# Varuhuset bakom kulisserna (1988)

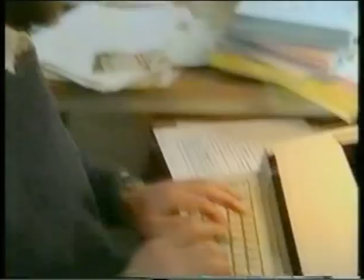[17:13]
Ja, för mig tar det väl 2 veckor att skriva den första versionen och en vecka att skriva den andra, ungefär.
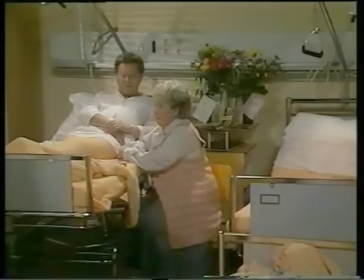[17:22] Men vad gör de om de höjer hyran då? Det klarar du ju inte. Bekymrar inte för dig. Du ska bara tänka på att bli bra nu. Ja.
Och vi tar några saker som sjukdomar till exempel, som vi skildrar. Bengts njursjukdom här. Den har vi lagt ner mycket möda på. Vi har haft en läkare som vi har haft ständig kontakt med. Den har vi lagt oss så absolut 100% sakligt som det går att göra i de här korta scenerna. För att det är människor, det är 3 miljoner som du sa som tittar på den, och det går in, intryck från serien går in även om vi inte sitter och förmedlar fakta. Sen har vi då, när det gäller brottsligheten så försöker vi naturligtvis hålla oss korrekta vad det gäller juridiska termer och sånt där. Det är på ett lite enklare plan. Och när det gäller affärer försöker vi också att lägga det så sakligt riktigt som det går.
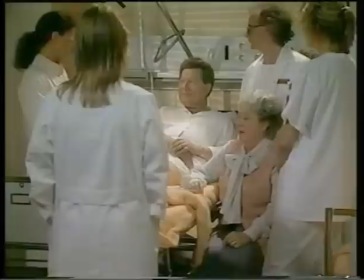[18:14] Ja, Bengt Persson här har alltså genomgått en transplantation. Förutsättningarna var 2 missmatcher i vävnadstyperna.
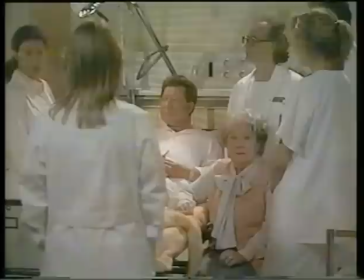[18:22] De immunosuppressiva medlen verkar fungera. Vi har satt in cyklosporin A och kortison.
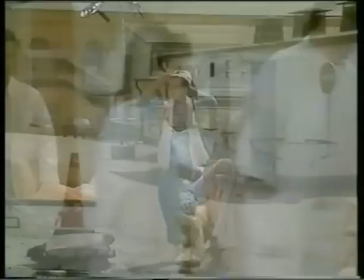[18:28] Och det verkar som om reaktionen uteblir.
Hej. Nu ska jag gå in och vara elak som Eriksson ett litet tag och försörja mig. Syns. Hur brukar det gå till när man väljer ut kläder till en rollfigur? Läsa karaktären. Ja, till att börja med. Ja. Diskutera med regissören. Ja. Sen så tänker man ju själv efter hur man själv skulle vilja gestalta, och så går man ut och tittar i affären. Och så pratar man med skådespelaren hur han har tänkt sig. Precis. Lite grann. För det är otroligt viktigt att de känner att det är rätt. Att det är de i rollen och inte liksom att det här skulle jag inte gå och kläd privat, för då blir det liksom fel. Ja. Det gäller verkligen att de... Så det är ett samarbete verkligen mellan flera personer. Hur ska man vara klädd då om man ska vara den här ljuva typen? Ljuva typen? Ja, jag kan ta exempel då. Kristina Skolin har ju varit rätt tuff sådär. Varuhuschef och har vandrat nu. Och nu har hon blivit kär i en helt udda typ då, om man skulle utgå från hennes val, vad man skulle tro. I Rune då, som har sportaffären. Och hon var ju i ganska mycket kalla färger hade jag henne då, va? Och lite spetsiga former. Det handlar ju mycket om former också, fram en karaktär tycker jag.
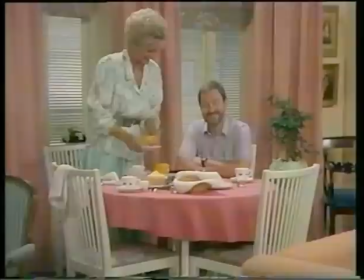[19:56]
Och nu har hon fått mer pastell, lite mjukare och ändrat hela färgskala.
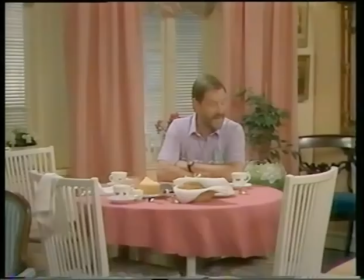[20:02]
Och jag tror man kan se att hon har blivit mjukare även i kläderna, inte bara i spelet då liksom.
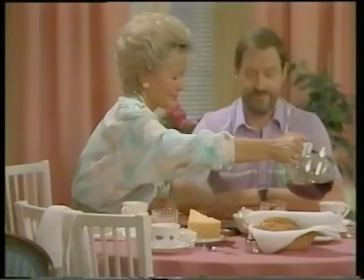[20:09] Margareta, Ja? Jag har funderat på en sak. Nej, men det är väl inte möjligt.
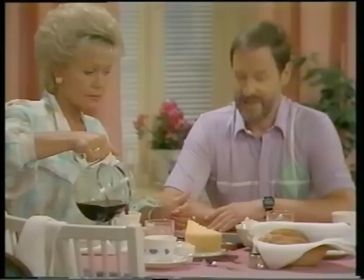[20:16] Vi har ju bott ihop ett tag nu. Mm-hmm. Och vi är ju vuxna människor bägge två, och då tänkte jag att det kanske...
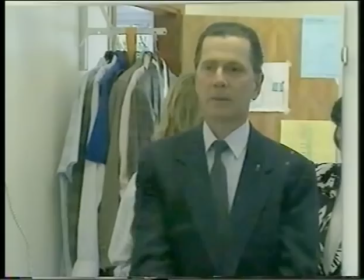[20:27]
Det är bra så här. Ska inte ha en kommunalgrå nästuk där som matchar den här kommunalgrå skjortan, tycker jag.
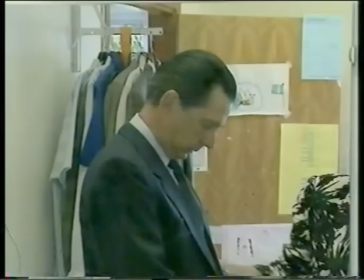[20:35]
Det ska vi göra. En nästuk.
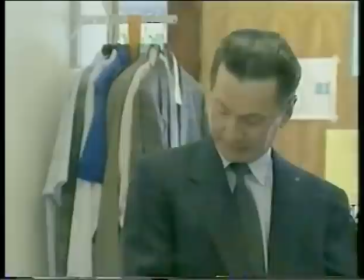[20:38]
Om man nu ska göra en riktigt grym herre som Eriksson, vad har man för utgångspunkter då?
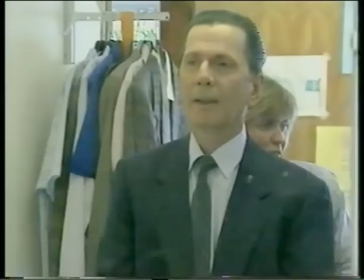[20:45]
Det ligger mycket hos skådespelaren där. Det ligger väldigt mycket på spelet, för att han har ju helt normala kläder.
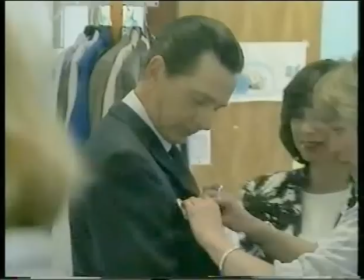[20:52]
Det är ju liksom det är väldigt bra. Och slips, ja just det. Och sen har han korrekt frisyr och så.
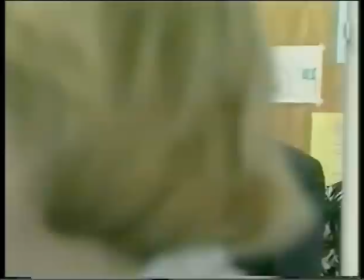[20:58]
Exakt. Ja. Där kan man ju, på en herre är det väldigt viktigt egentligen att göra.
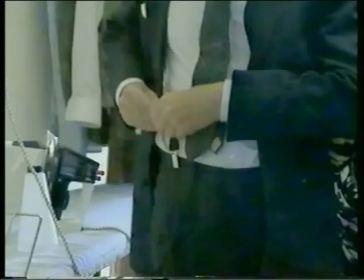[21:04]
Där ligger det i spelet, på en kvinna är det lättare att göra i färg och form.
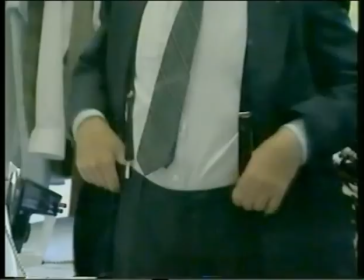[21:09]
Men en man just en sån man som Eriksson. Det blir mycket mer cyniskt om han är precis korrekt.
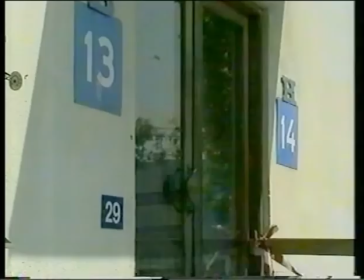[21:18]
Det blir bra. Det blir helt okej, tycker jag. Då så, tack då.